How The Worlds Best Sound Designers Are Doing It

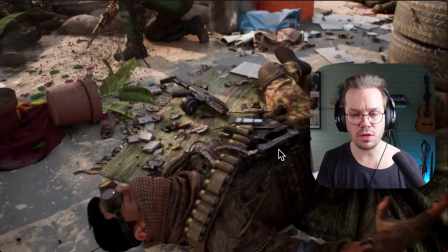(8:17)
And since that is something that you can like hear, they use this to create this emotional impact again, and something that we as humans can relate to with a situation when everything is going really, really bad. They use that high tinnitus sound to like emotionally strike us.
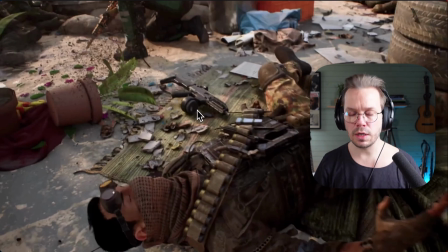(8:36)
And right after that, our hero picks up this gun, and she can't like really get it to work, it seems like. And we hear this like, wee, wee. It's a tonal thing that we hear, and it's panned out from left and right. It's really wide, and we see this like almost like blurry images.
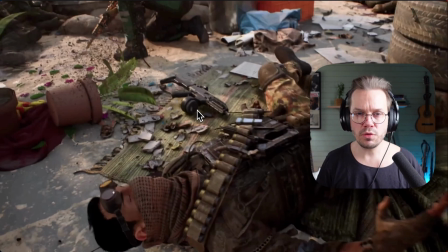(8:55)
It's like a really another weak moment for our heroes. So they play with the sound again that we can relate to, a tonal sound. I mean, we can't really connect that to anything here, but it's the same kind of interval as any kind of alarm sound.
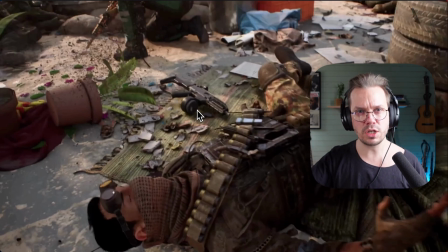(9:10)
If we listen to a fire truck or an ambulance, it's just that classic alarm sound that they use here. So once again, something that we can relate to when we hear an ambulance or a fire truck. It's often a bad situation, and then you have that like really wide,
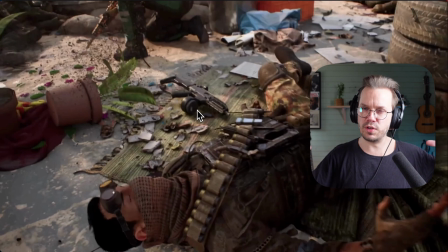(9:27)
so it creates this like nausea feeling, and that's exactly what we see. So once again, really cleverly done by the sound designers to like strike us with emotion and stuff that we can relate to as humans.
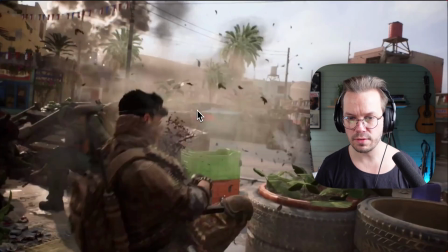(9:40)
So if we take a listen to that part once again.
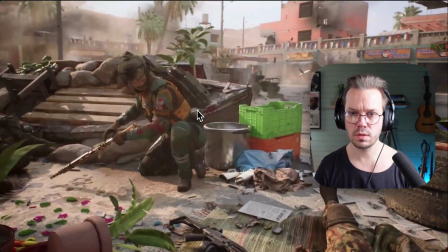(9:46) Not today.
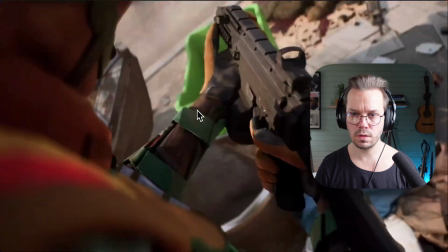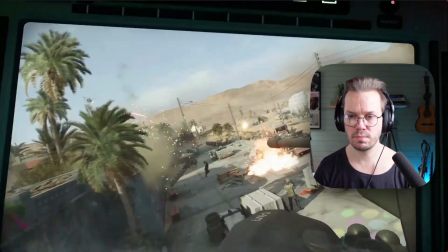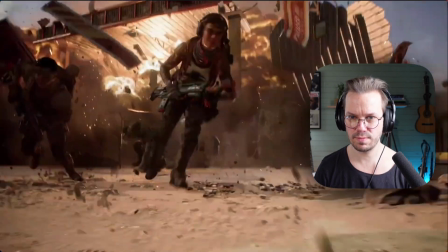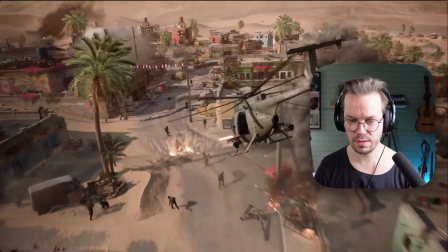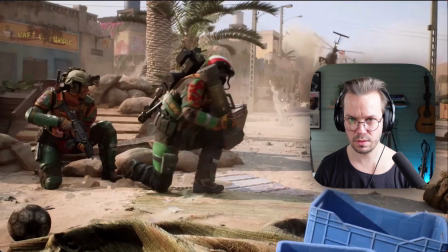(10:13) them up. Time to shine.
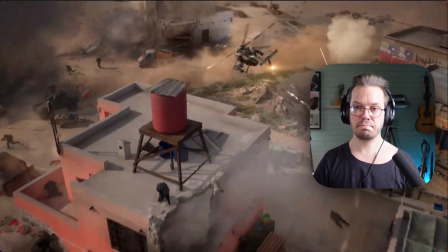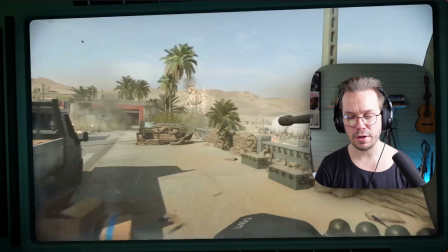(10:26)
Another battle. Yeah, another break. So much going on here. So now we like introduce the vehicles into the story basically. Interesting enough, the sound designers like really emphasizes all the guns still,
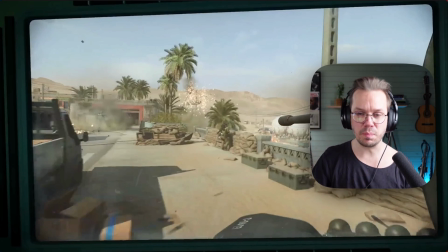(10:40)
even though we have like a truck, like a jeep, like running just past us, and we have the chopper that are in the sky. We can hear them, of course, but they are like really subdued to the guns. It's all about the guns and the explosions, and it's natural because a game like this is all about the guns.
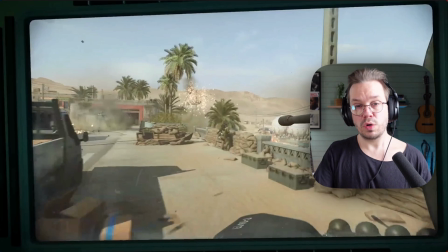(10:58)
That's the like the tool that you use to win the game and the tool that you use to survive in the game. It's like the most important part, and it's like really shines through here how they prioritize different sounds. They prioritize down all the vehicles and then prioritize up the explosions and the guns.
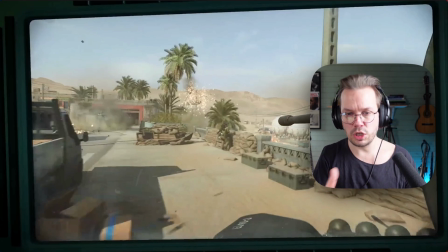(11:16)
So if you take a listen a little bit here and just think about the Jeep, how low it is in volume, and the chopper when that comes in.
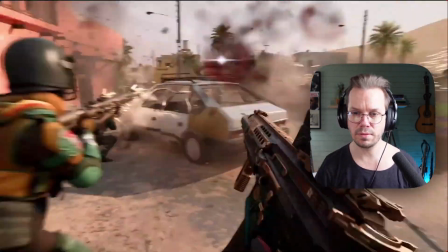(11:25)
Hear it, but it's just slightly there. So nice.
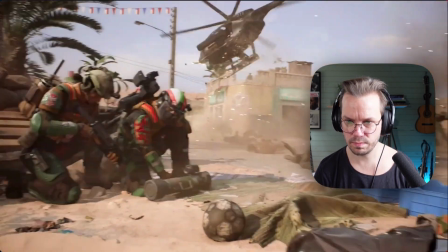(11:35) Nomad 1, report. What's your status? We're in position. Light them up.
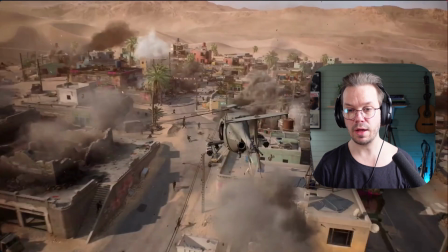(11:42)
So there with the chopper also, it's coming in, and but we like hear the gun from the chopper more than we hear like the rotors from it.
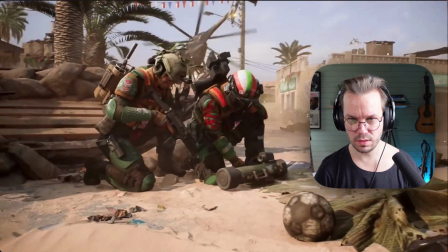(11:53) Nomad 1, report. What's your status? We're in position.
So really smart.
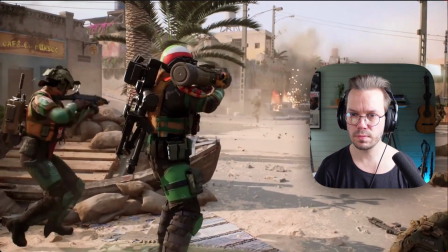(11:59) Time to shine.
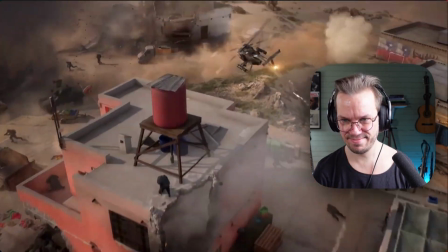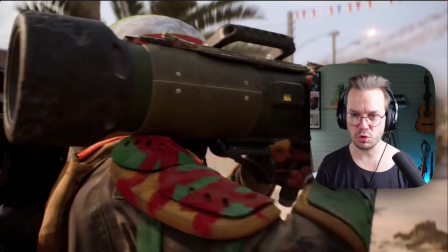(12:09)
So a really cool sequence here where with the rocket launcher too. We have that the first thing just with the launch of it.
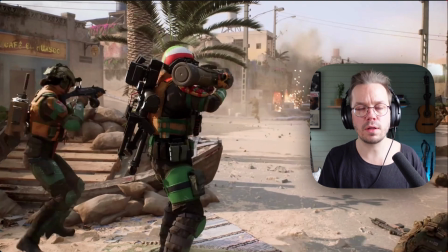(12:17)
It's easy to think when you have like a rocket launcher that's like firing basically, that you do that like a big bang basically.